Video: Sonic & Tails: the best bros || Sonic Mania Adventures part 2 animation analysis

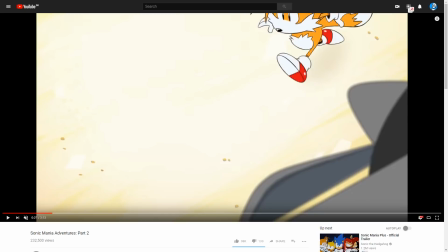Because the camera is moving just a little bit, you can see as he lands, he stands still. But if I move forward and back one frame, you can see that there's this tiny little change in his positioning. And that also helps to smooth out the motion, despite the fact that, like,
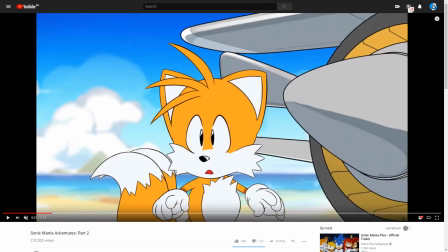you can see this is there's really not a lot of animation frames to work with here, but in motion it still looks fairly smooth.
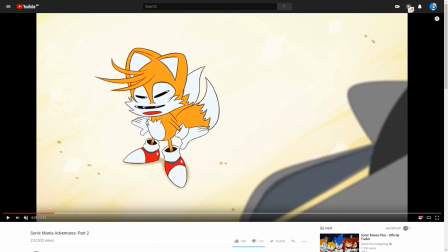And here we get the smear frames again. That's the thing I love paying attention to in these shorts, is the use of smear frames to smoothen out the motion, because all they really have for frames is 3 frames, this, and this.
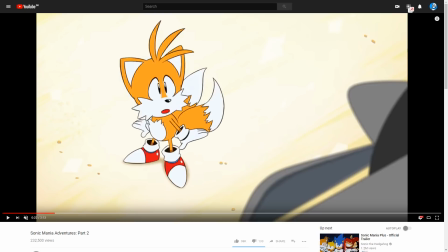Like, the starting position, the smear frame, the end position. And they don't even really do a landing for it, which is slightly unusual. And the smear frame just helps smooth things out so substantially.
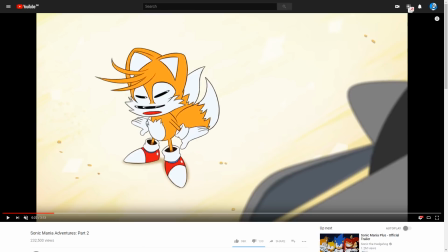It's such a wonderful trick for limited animation in order to just make things look a little smoother. But you can see little animation mistakes still happen. Look at Tails' glove on his left hand. That is the one that's to the right on the screen. You can see how the shadow disappears during the smear frame,
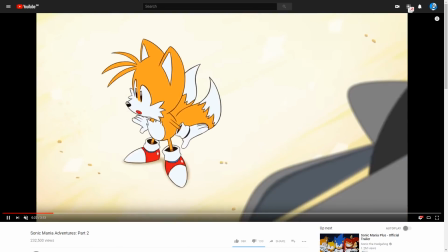and it's so brief that when you're just watching the animation, you don't really notice that it happens particularly. But nonetheless, this is the kind of stuff I love. I just love ooh, they made a little animation mistake there.
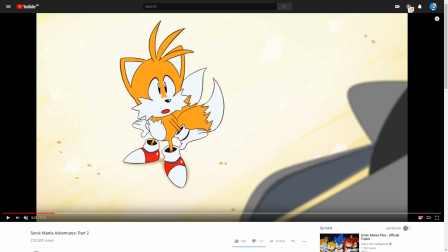For me, that's charming. That's not a flaw. That's charming. That's fun. That's interesting. Also notice what they do in order to get Tails' reaction to Sonic to work. Like, he doesn't just light up into a smile. The first thing he does, he sees Sonic, and then it's down, crouch, and then he kind of bounces back up and goes, yay!
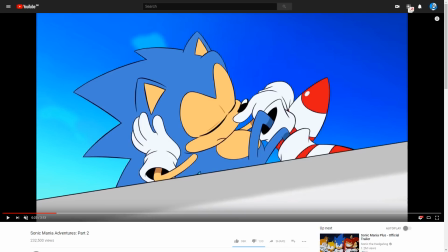And there's a little bit of wonderful setup being done here for Sonic.
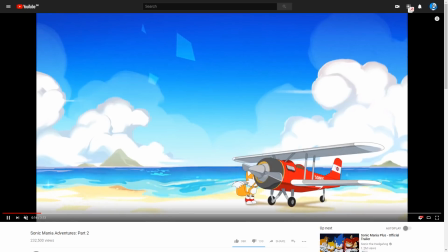You can see the way Sonic chooses to reintroduce himself to Tails is not to just walk up and say, hey, buddy,
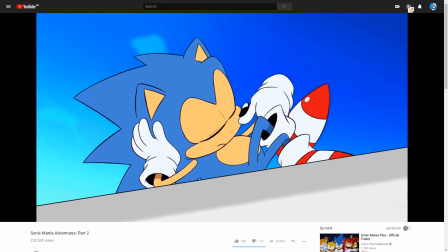but it's to dash past him like super fast, exploiting his super speed, and then appearing on top of the plane like a cool guy going, hey, how you doing?
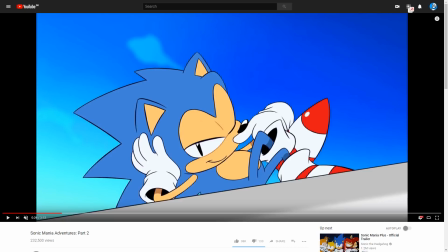I'm Sonic. I am a super cool dude. I am just the coolest guy in the entire goddamn universe.
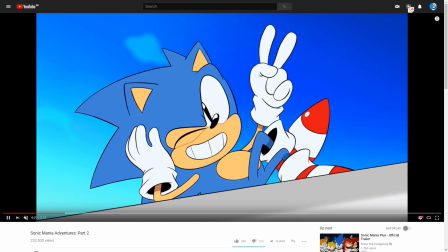I do poses and I make cool hand gestures because I am rad as hell.
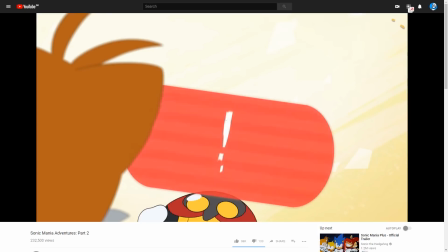And that's a little bit of setup that's going to be paid off in just a few moments. Let's see, is there anything interesting going on here? Not especially.
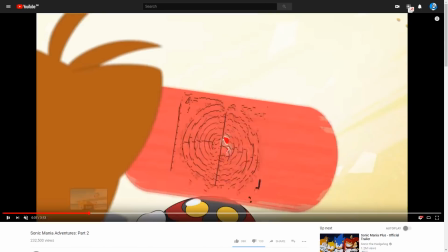I do love the, the interaction that's on display between Sonic and Tails,
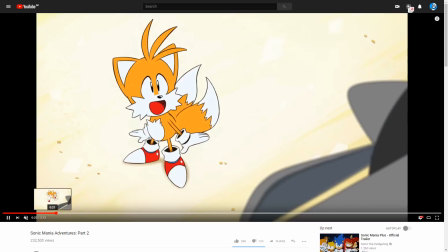in the sense of how these two characters mirror each other.
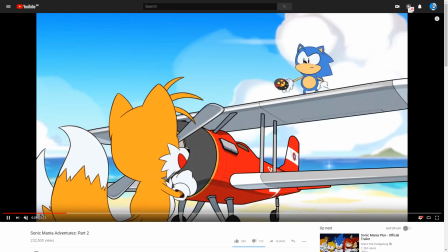Like, you can see when Tails reacts with kind of childish joy, Sonic tries to play the cool guy. And that's
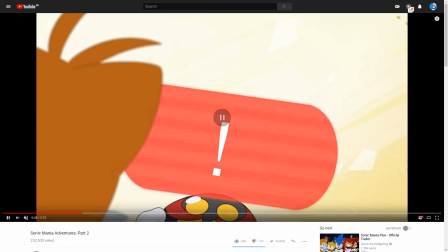just very briefly you get a sense of their relationship immediately upon that like when you see Sonic chooses to introduce himself to Tails that way, and Tails reacts like a child who has seen Santa, and Sonic just goes, hey. That's what I love about this silent acting, is like, there's not a single line of dialogue. No one says anything.
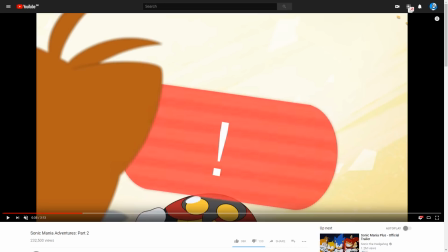Tails never says, oh, it's my friend Sonic. Hey, Tails, I'm the cool guy. Like, there's none of that.
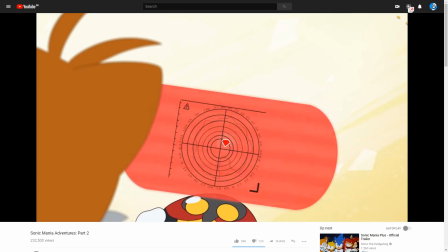There's no need to explain. It just comes across in the motions, and that, so freaking gorgeous.
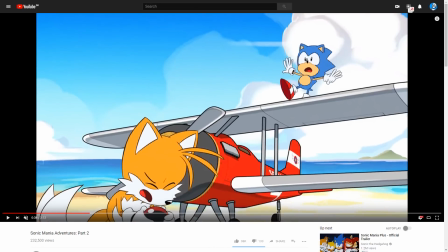I also love the animation of Sonic tottering here like he's about to fall, because unless I'm much mistaken, that is actually a fairly direct translation of one of his animation cycles in the Genesis games,
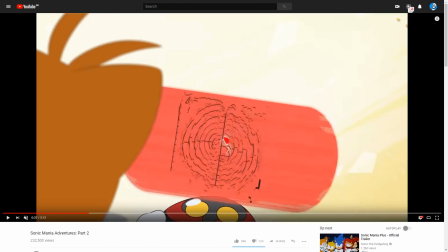where if you put him on the ledge of something where he's very close to falling over, he will actually do those same motions in the Genesis game as well. But also notice something else that's going on here. As the tremors are happening, notice who's moving.
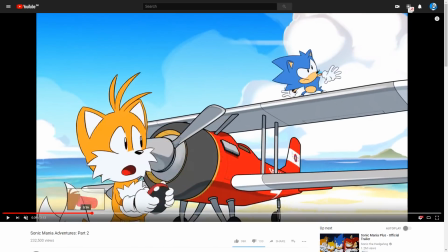Sonic is.
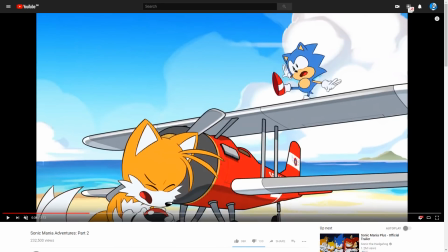And that's a clever little camera trick, because if Tails was also kind of going, whoa, kind of wavering all over the place, he would be in the foreground. He would be the primary character, and he would distract the eye from the rest of the motion on the screen. That is Sonic doing his little motion, and the plane doing that little bobbing up and down.
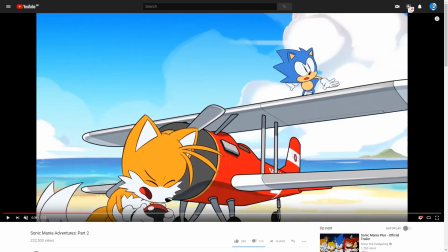So by keeping Tails still until they finally get to react, you can see Sonic managed to finish all of his motion, all of his movement right here. There, he finishes, he gets to his standing pose before Tails finally reacts and moves, and another smear frame. They're so good.
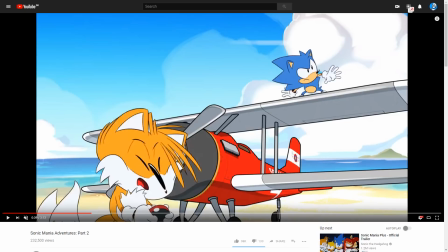I love smear frames because you can just do whatever the hell you want with them sometimes. You actually have to be, that's a lie, actually. You have to be quite precise with smear frames. You have to be really careful that, like, when Tails' nose moves, it has to have a direct beeline from position A to position B in a way that smears,
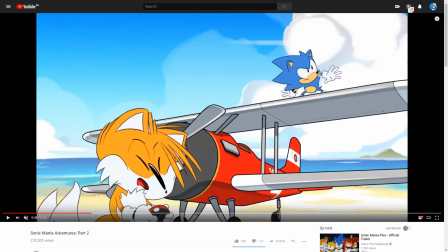like, as though you had smeared the paint out with your hand in order to create that curve, right? So smears they're great opportunities to just loosen up and do crazy shit, but they also kind of have to be a little bit precise, otherwise they don't quite work.
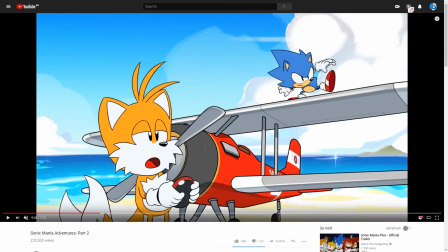So let's see, what's the next interesting motion here? Oh, maybe when Sonic takes off, because if I don't miss my guess, here's another great smear frame. That's so good. And again, you can see Sonic, this is something we discussed in the previous one, before Sonic makes a move, there's always the wind-up.
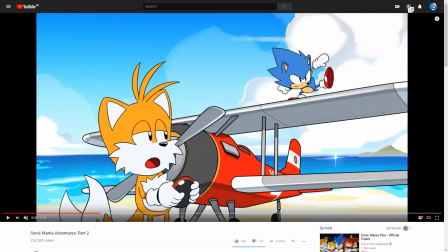And that's general. Like, generally speaking, it's good to have a wind-up before a big motion. But something I've noticed about Knuckles in the Sonic Mania intro is that he doesn't really have wind-ups for a lot of the stuff he does, because he's so much heavier as a character, whereas the lighter characters like Sonic, like Tails, they tend to wind up more before their motions come through.
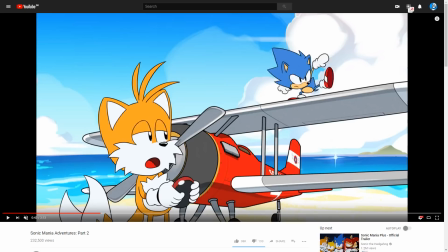And that's another way to communicate the difference between these three characters, despite the fact that Sonic characters from this era are all pretty similar in their construction. Like, they all have pretty similar body types, they all have pretty similar anatomies. Knuckles gets to be a lot heavier because he generally has less wind-up and he has less bounce back when he stops.
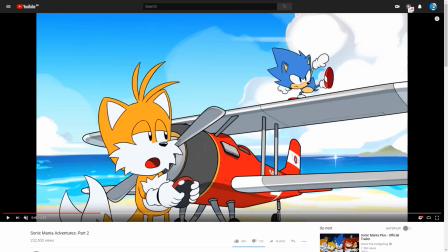Like, when he stops, it's not so much a kind of boing, it's more like a poof, he kind of lands. You can see that if you watch the Sonic Mania game intro once again.
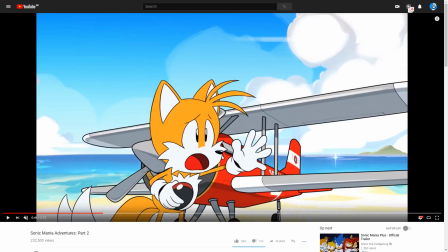Is there anything in that movement Tails does when he reaches out with his hand? Not really. It's just kind of a standard motion.
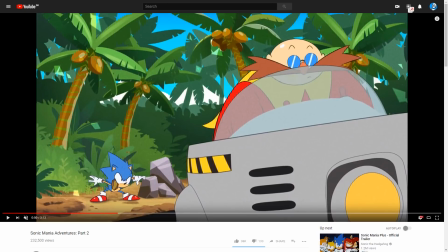So, Eggman. By the way, once again, complex objects like machinery, like especially Eggman's machine, this is a 3D model. This is 3D rendered. And consequently, it moves a little bit differently than the rest of the characters in the scene.
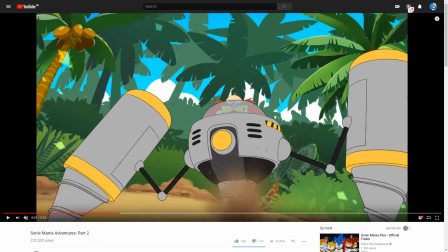Like, because a 3D model will always move a lot smoother and a lot more precisely than hand animation does, because the computer does it mathematically perfectly.
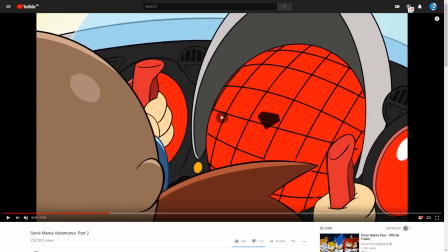And that introduces a problem for the animators, because while it's fine to use 3D models in a 2D animation that works perfectly fine here,
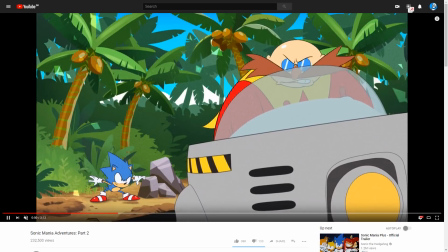you have to be really careful about not making them seem completely and utterly out of place.
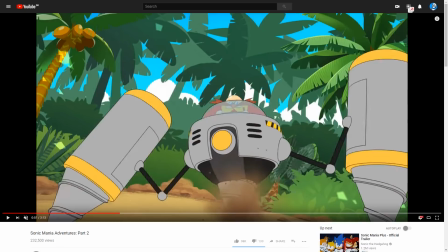Like, it really should not look like they come from two completely different universes that can't really coexist.
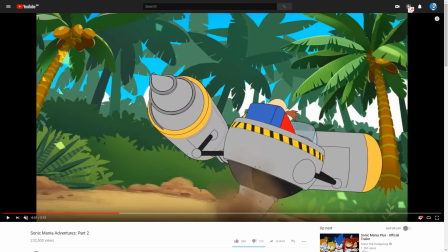So the animator's job on the 3D objects is to very carefully choose, like,
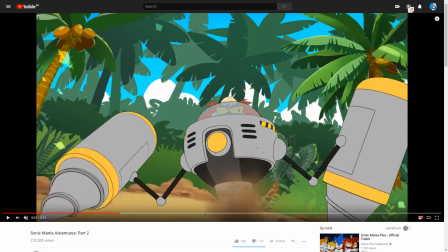exactly how to render these frames, like what's the timing going on here, how many frames are we going to use, so that the number of frames that the machine uses in its movements is sort of
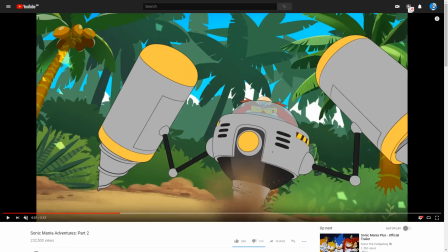relatively congruous to the number of frames that a character would use to make that same movement. Like, as much as possible, they need to believably exist within the same physical universe. They need to believably follow the same physical rules of motion.
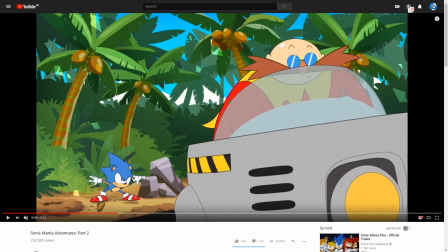And I really love the way that they've rendered these machines, because, again, my nostalgia itch is just getting tinkled all over the place with these machines, because they're exactly that kind of sort of odd 90s weird
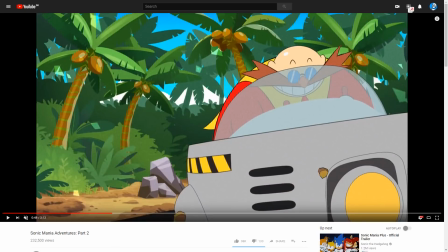construction site vision of what futuristic tech would look like if created by a mad scientist. And I also love the little boil that they do with Eggman here. No, maybe not a boil, but that little bounce he's got going on as he's digging. You can kind of see he's just kind of going and that's always really part of Eggman's motion in the games as well.
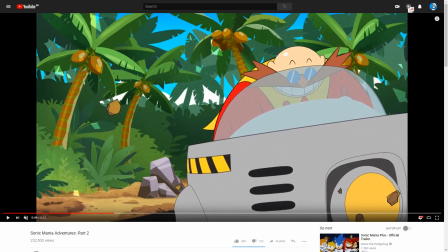He tends to be very bouncy in the sense that he kind of, not in the sense that he actually jumps up and down, but he kind of bobs up and down, which is a wonderful part of his expression. Ooh, smear frame once again. You can see how they are. This is quite clever.
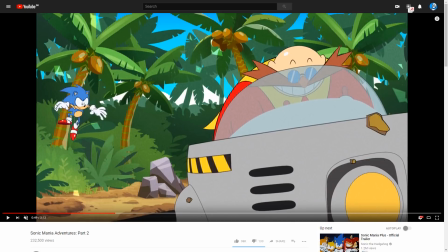See how when Sonic jumps up, his quills are kind of pointing downwards, and then as he lands, the quills kind of trail behind him.